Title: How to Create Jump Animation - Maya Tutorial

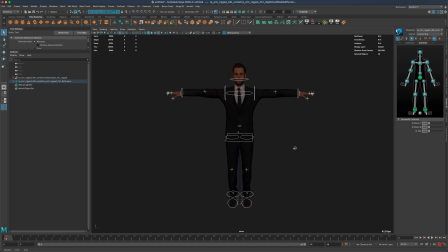(3:55)
So the first thing I would like to do is set him into a better position and for jumping I'm actually going to go into my FK, and all I need to do is just simply bring his arms down so he doesn't look...
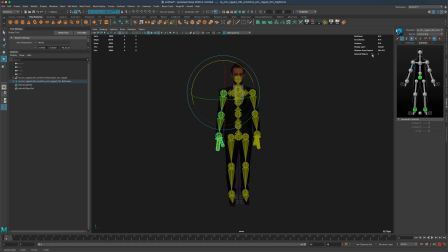(4:11)
so he's not in his T-pose, right? So I'm gonna do that. I'm gonna switch back to IK here, and what I'm gonna do is I'm gonna grab his fingers and just rotate them in, just so he looks a little more human-like and not so robotic.
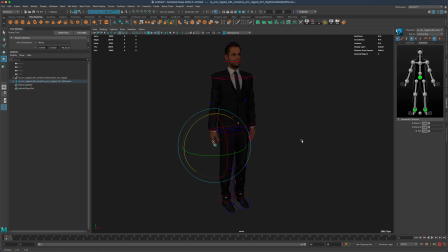(4:30)
Alright, so maybe this is a better pose for our jumping guy. Alright, so next what I'd like to do is select all the controllers and I'm gonna go to frame 48 and press S as well. So now frame 0 and 48 are identical, right?
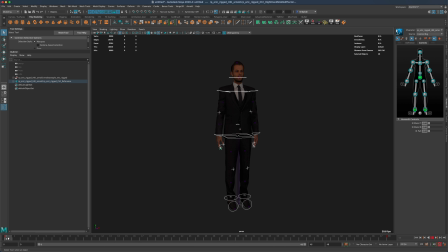(4:48)
Which means we can do stuff in the middle but we need to, we are now certain that 0 and 48 will be the same. As it loops, it's going to have a nice smooth transition. So at frame 10,
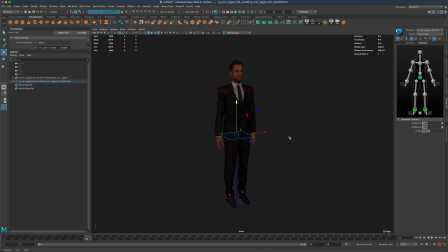(5:02)
let's pose him into some sort of anticipation of jumping, right? So if I drag him, you see he's moving around, right? I need to make sure that this button is not pressed. I'm going to uncheck this,
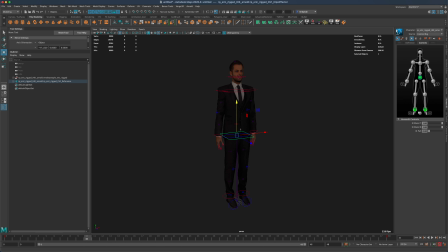(5:18)
and if I uncheck it you could see on your human IK that the legs are actually pinned, right? So both the left and the right leg are pinned, which means if I try to move my character you can see that the leg, he stays on the ground flat, right?
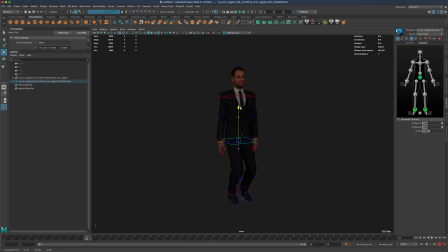(5:34)
And I actually need this in order for me to pose him bending down. As soon as I press this button then you can see now Maya is ignoring the pins and And this is going to be useful in a minute, but not yet. So I'm going to push him bending down.
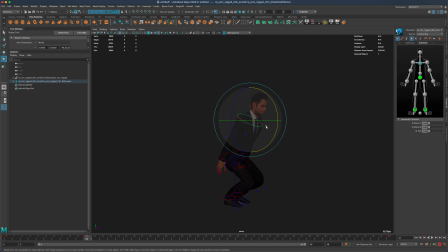(5:56)
Maybe he does something like this. Let's just do your best to put your character in some sort of a jumping pose where he is getting some momentum.
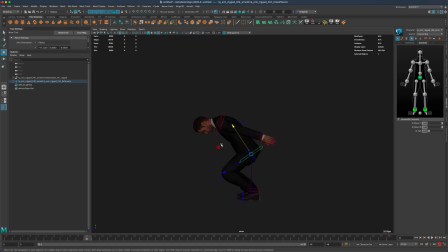(6:10)
So obviously this is not realistic because he's moving forward way too much. So I'm going to move him back. and I'm pretty happy with this. Maybe I can even make his head a little lower. Okay, so great. So now we have something like this.
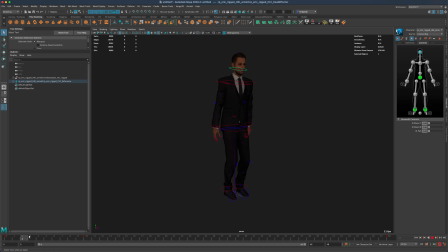(6:27)
We have him standing, then he comes down, he's ready to jump, and now what I like to do is I want to launch him up in the air. So let's do a shortcut. I'm gonna grab all of the controllers, right-click on keyframe 0 and copy.
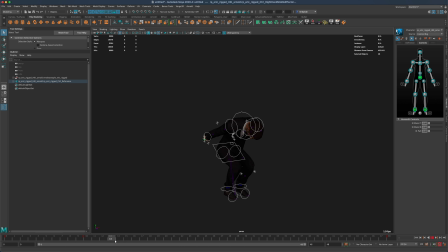(6:47)
I'm going to go to frame 15 and what I'm going to do is right-click and say paste. Okay, so essentially what I just did is I cheated because I want him to go from this pose to beginning to fly up.
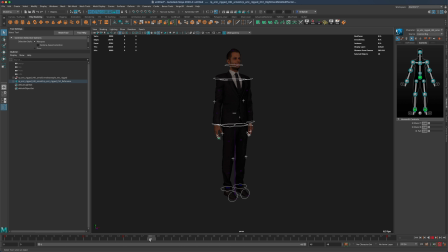(7:05)
Alright, and what I'm gonna do now is maybe on frame 18 I actually need to make sure that he's not pinned so I'm gonna release all pins and I'm just gonna simply grab
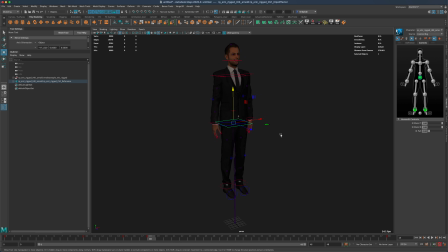(7:20)
my move tool and just move him up and I want him to do a relatively tall jump just so it's a little more exaggerated for our example here alright as he is up in the air, I'm going to grab both of his ankles here and point them down, and maybe his head is looking up,
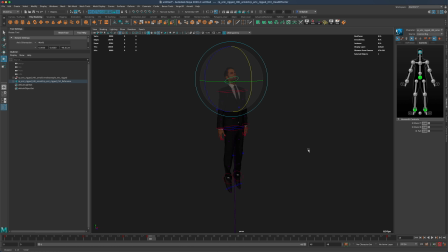(7:40)
so he's got really launching up, almost in a cartoon-like manner, right?